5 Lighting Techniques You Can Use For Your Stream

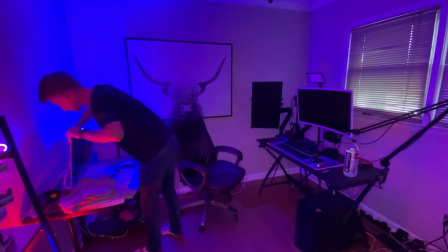0:04 Lighting is one of, if not the most important aspect of video production.
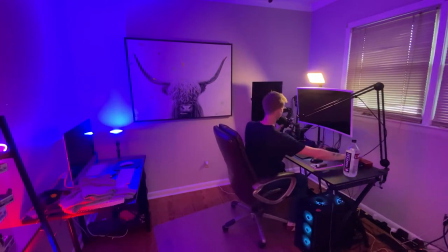0:10 It helps set the tone or mood of your live stream before you even say a word.
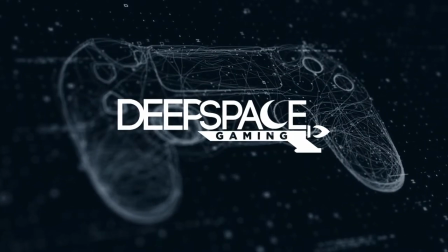What's up guys? I'm Mr. Slam Hams from Deep Space Gaming and today I'm going to be showing you how to set up your lighting like a pro. but first if you find this video helpful please hit that subscribe button down below as it really helps boost the algorithm and if you need a little bit of extra help after this video hit that discord link down below and we'll be more than happy to help you my dude
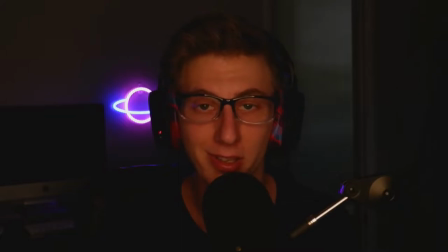0:53 the first lighting technique we're going to go over is the tiktoker makeup lighting technique and i call it this because there is one single ring light directly in front of the camera and it lights up the entirety of your face. It creates minimal shadows, almost no contour lines.
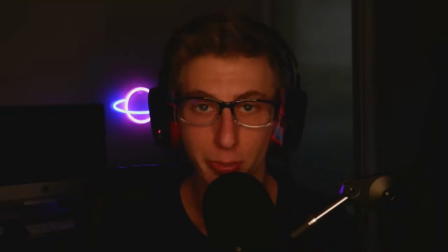1:12 And the reason this is so popular with makeup tutorials is because it allows
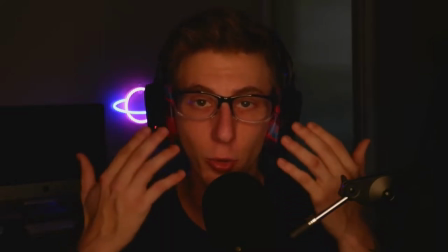1:17 the creator to show the contour lines with their makeup instead of lights.
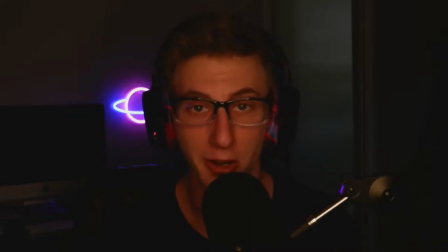1:22 You can also use this for a dramatic monologue if you want the audience to focus directly on your face and what you're having to say and it brings a more dramatic feel to it. I personally don't use this one, but it's a lighting technique. Use it.
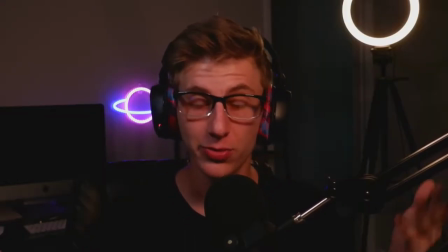1:38 Next up, we have your standard lighting technique. And this is the most used in production and any kind of videography, whether it's live streaming YouTube videos. This is the most used lighting technique that creators use. And you can see why.
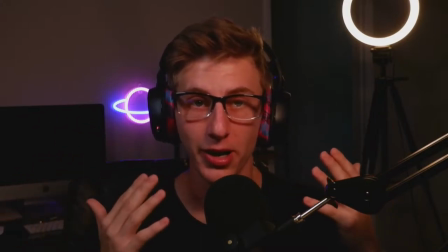1:54 It lights up my subject, me,
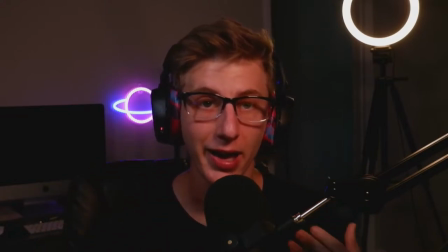1:57 very well. minimal shadows but it adds a little bit on this side due to the backlight that gives it that contrast to you know just the slight dramatic feel that you want because you don't want every shadow gone from your face and so you have one light
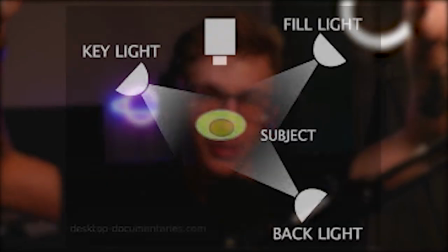2:13 right here and then you have another light right here both slightly above and beside the camera then you have
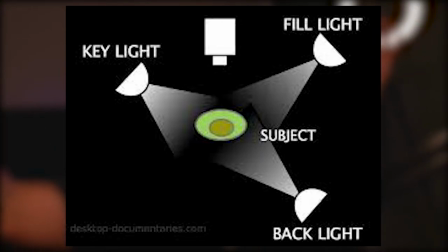2:20 a light which is directly the opposite of the light to the right of your camera.
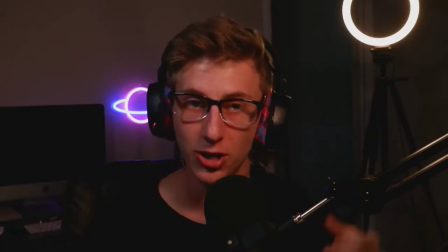2:28 And this helps, as you see, define the subject from the background. It helps illuminate me from the background.
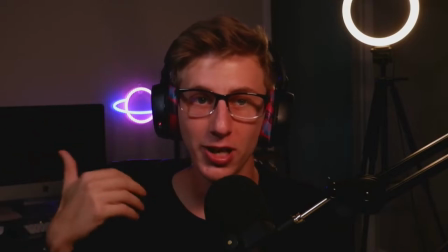2:35 And you can see it doesn't really light me up that much,
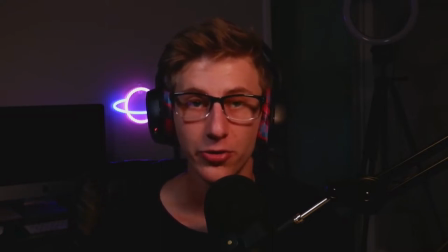2:39 but you can tell when I turn it off that it makes a huge difference on how well it separates me from the background.
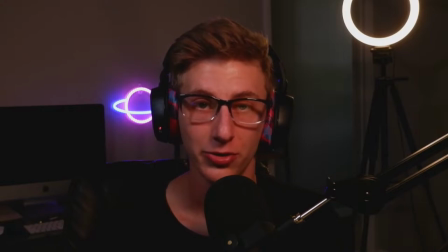2:48 This works really well if you're trying to light up a single subject and you want it to be very lit very well seen this isn't what i would use
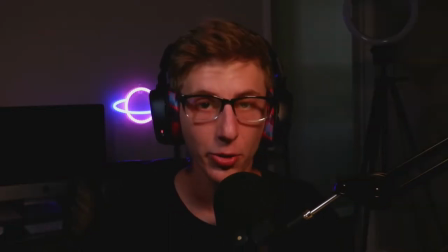2:57 but it is a really good choice to start out with lighting another one we have is a slight variation to your standard lighting technique
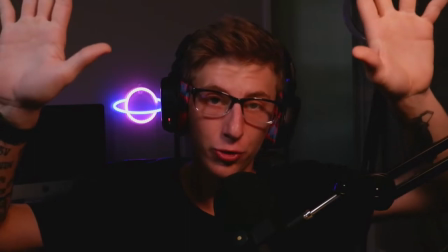3:05 and that is where you only have your two key lights pointing at
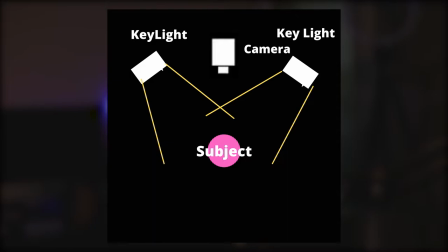3:10 the subject you don't have a rear light to illuminate the you from the
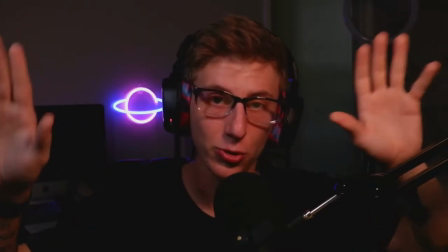3:14 background you just have these two key lights and they still illuminate
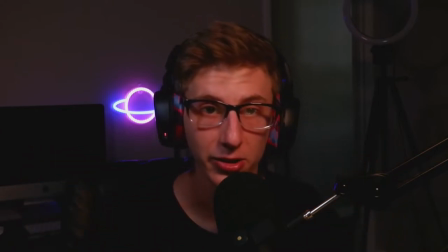3:19 the subject very well you can see my face clearly and you can understand the message I'm trying to get across without being distracted by bad lighting this just adds a more a little bit more of a dramatic feel as I'm more blended in with the background so you're more focused on the shadows and the contours
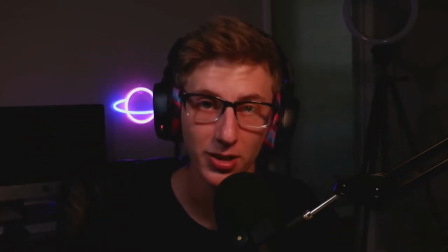3:38 versus just the subject being illuminated from everything else in the picture.
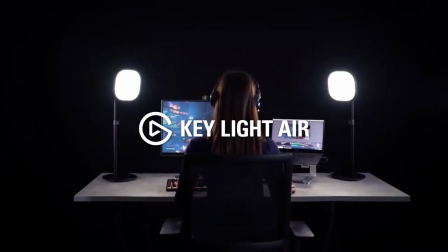3:43 This is also a really popular technique as Elgato uses this to showcase their lighting products.